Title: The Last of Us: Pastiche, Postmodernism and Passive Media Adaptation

I always find this scene to be brutally uncomfortable in such a simple way.
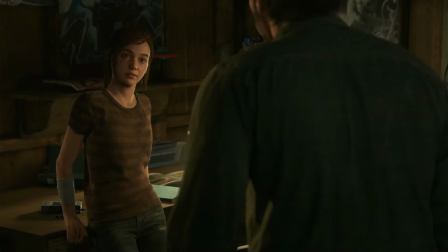74:06 There's just this intense awkwardness between the two of them that really illustrates what I talked about in the first game's finale.
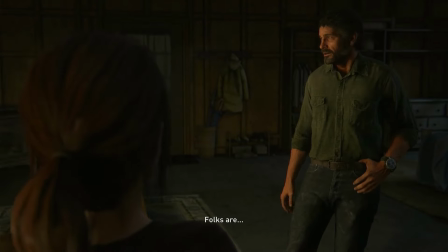74:13 That even though they aren't technically estranged yet, their relationship has been cracked at its very foundation.
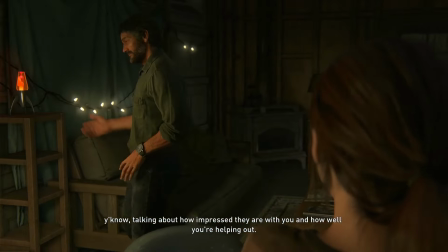74:20 Less than 10 minutes in, and we're already seeing Part 2's penchant for exploring uncomfortable emotional experiences.
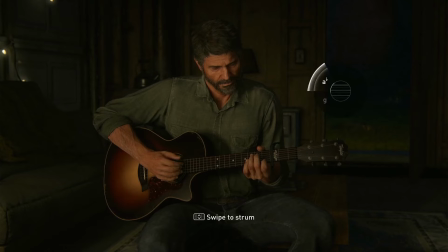74:27 Then of course there's the song. It's honestly so on the nose that I initially assumed the song was written for the game when I first played it. It's not, it's actually a Pearl Jam song called Future Days, but the implications of the song and its use throughout the story are both obvious and unsubtle.
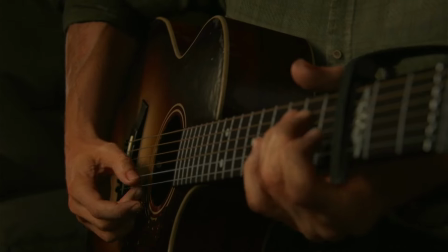74:43 This isn't meant to be a dig. I know that subtlety in art is often held up on a pedestal, but it's never been something I've found to be strictly necessary.
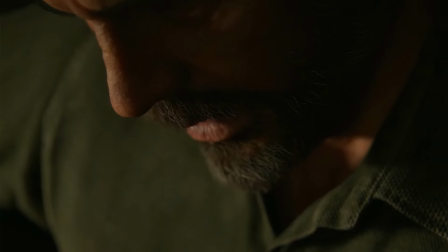74:51 If something is emotionally effective or gets the point across, I have no problem with it being unsubtle.
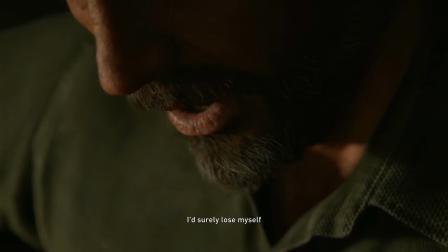74:56 I'm a musician in real life, far more so than I am a writer actually, so diegetic leitmotifs like this really get to me.
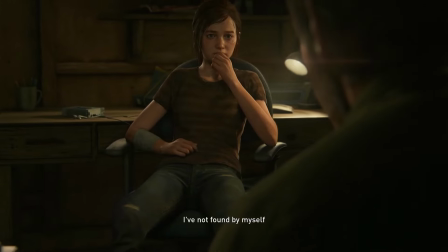75:03 A big part of Ellie and Joel's bond in Part 2 is their shared love of musicianship, something that actually holds true about Baker and Johnson in real life as well.
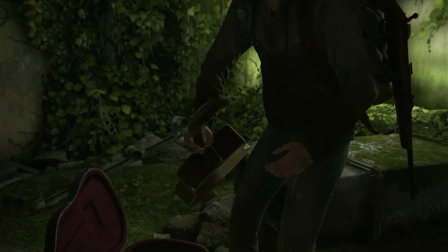75:13 Whenever Ellie sits down with a guitar, something that happens several times in her campaign, she'll often begin by playing through the first few chords of Future Days.
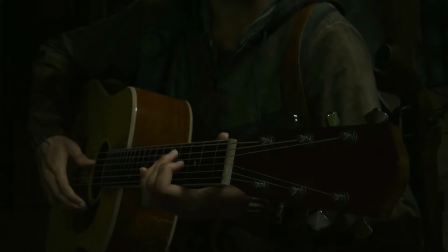75:22 Guitar is part of her physical connection to her relationship with Joel, and after his murder, it's the only part of him she thinks she has left.
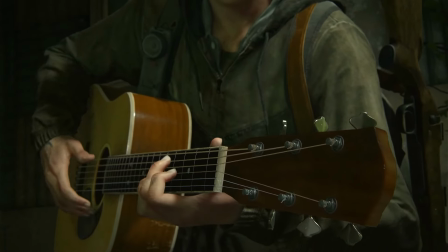75:30 Unsubtle? Yes. Effective? Absolutely.
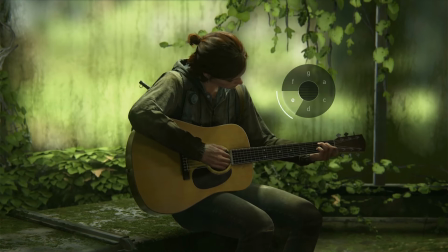75:34 It's fitting for the series in general too, as the classical guitar soundtrack is integral to both titles.
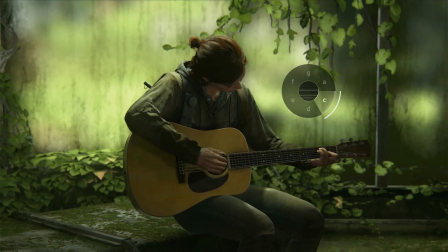75:40 There's even a minigame that you can engage with at certain points that lets you play guitar, which I definitely fiddled around with for a few hours.
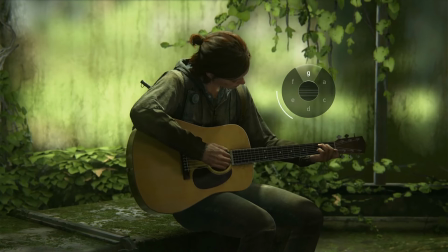75:48 Unsubtle and effective might as well have been the entire guiding principle of The Last of Us Part 2's development.
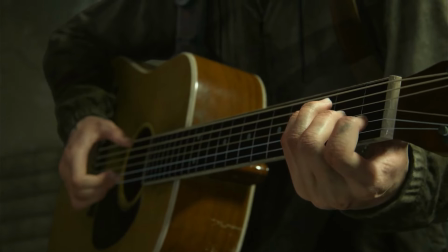75:54 Much has been said about the game's lack of subtlety, mostly negative, but for my money, it's a big part of what makes the game so effective.
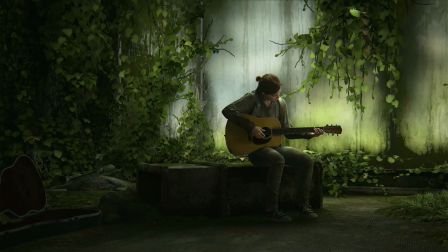76:01 The Last of Us has never been a subtle series and is largely shaped by the emotional experience that it's trying to evoke in the audience, even in the first game. Part 2 takes that premise and ratchets it up to 11 in almost every way.
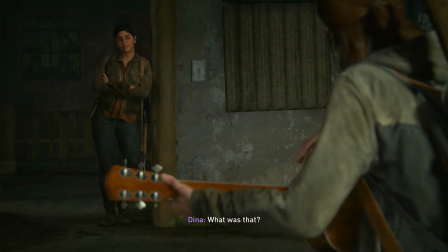76:15 There's very little in Part 2 that feels truly realistic.
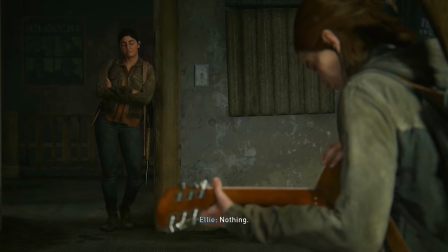76:18 Around every corner there's imagery, sound design, or dialogue that may be obvious and unrealistic, but remains emotionally effective.
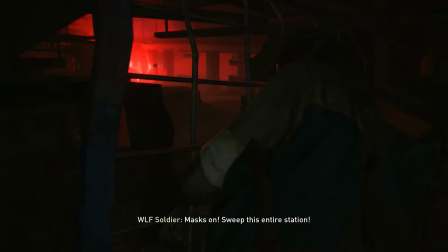76:26 Take for example the composition of this segment. This section is from Ellie's first day in Seattle, where the shit really starts hitting the fan.
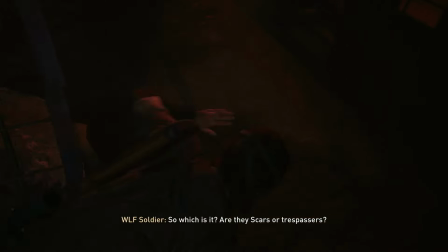76:34 The stark red lighting in the darkness is very obviously meant to imply that as Ellie embarks on her journey into Seattle,
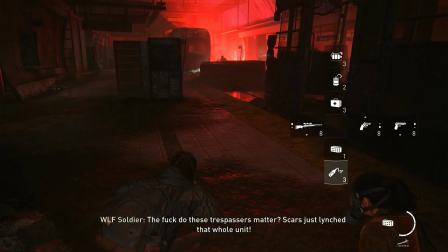76:42 she's descending into hell voluntarily. Yet this deeply unsubtle imagery is very effective,
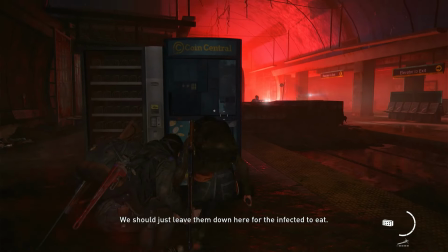76:48 in that I understand the framing of the scene immediately and can then experience the carnage in
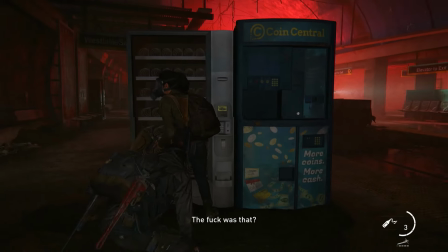76:52 the combat scene to follow in the context that the developers were trying to invoke for me.
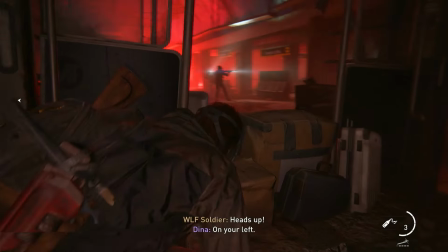76:57 It also helps to establish visual shorthand for the lighting of future scenes, like the one where Ellie kills Abby's friend Nora.
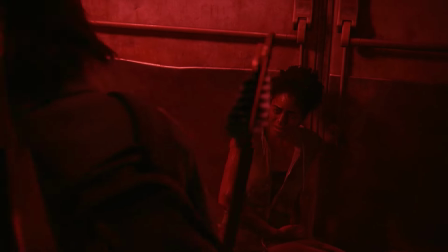77:05 The scene is one of the most brutal and truly violent things that Ellie does in the game,
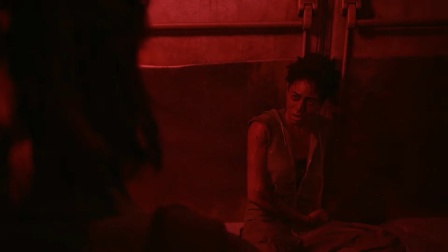77:09 and a big moment for her character development, and it's lit with this same stark red emergency lighting,
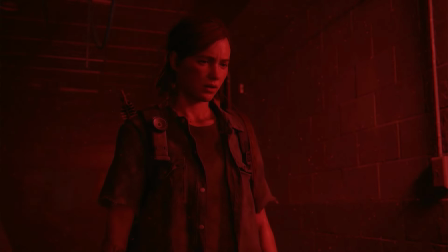77:14 evoking the same metaphor quickly and effectively.
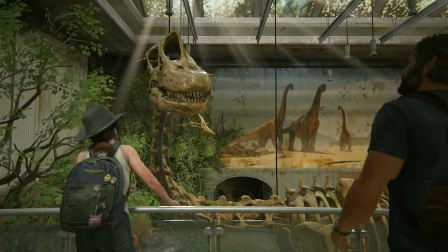77:18 For another great example, there's this scene with the Brachiosaurus skeleton during Ellie's first flashback.
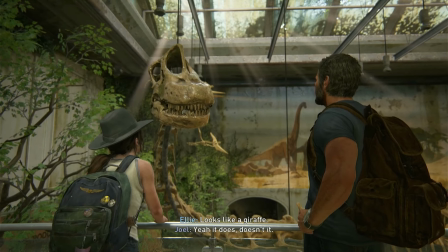77:24 The scene is pretty clearly meant to parallel the famous giraffe scene from the first game,
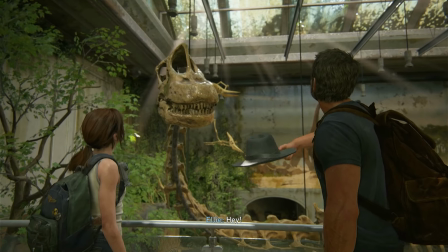77:29 but where once there was a living, breathing giraffe, now there's only the skeleton of something long dead.
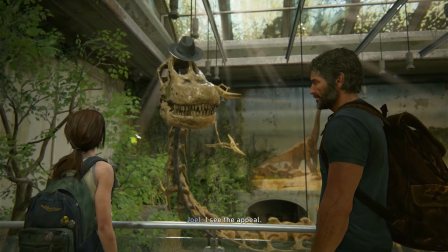77:34 This parallel imagery serves as a pretty obvious metaphor for the relationship between Joel and Ellie.
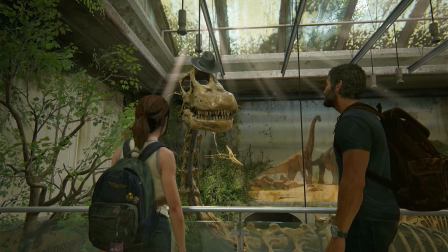77:39 Something that was once beautiful, but has now been corrupted to the core by Joel's violence and lies.
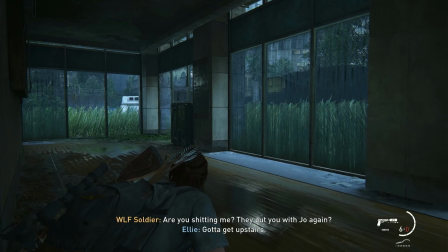77:45 Once again, obvious, but very effective. It's when those obvious yet effective elements are applied to evoking a more explicitly
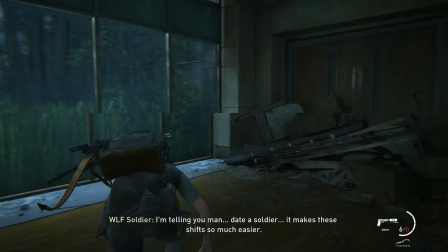77:53 negative emotional experience in the player that people start to get up in arms. The chief example of this being how the game approaches its violence.
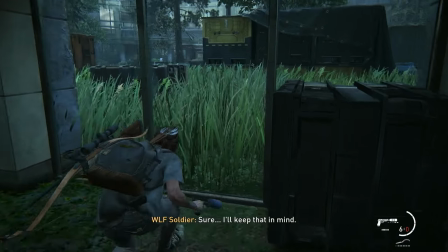78:02 Kills in Part 2 are brutal, even by the standards of the franchise thus far.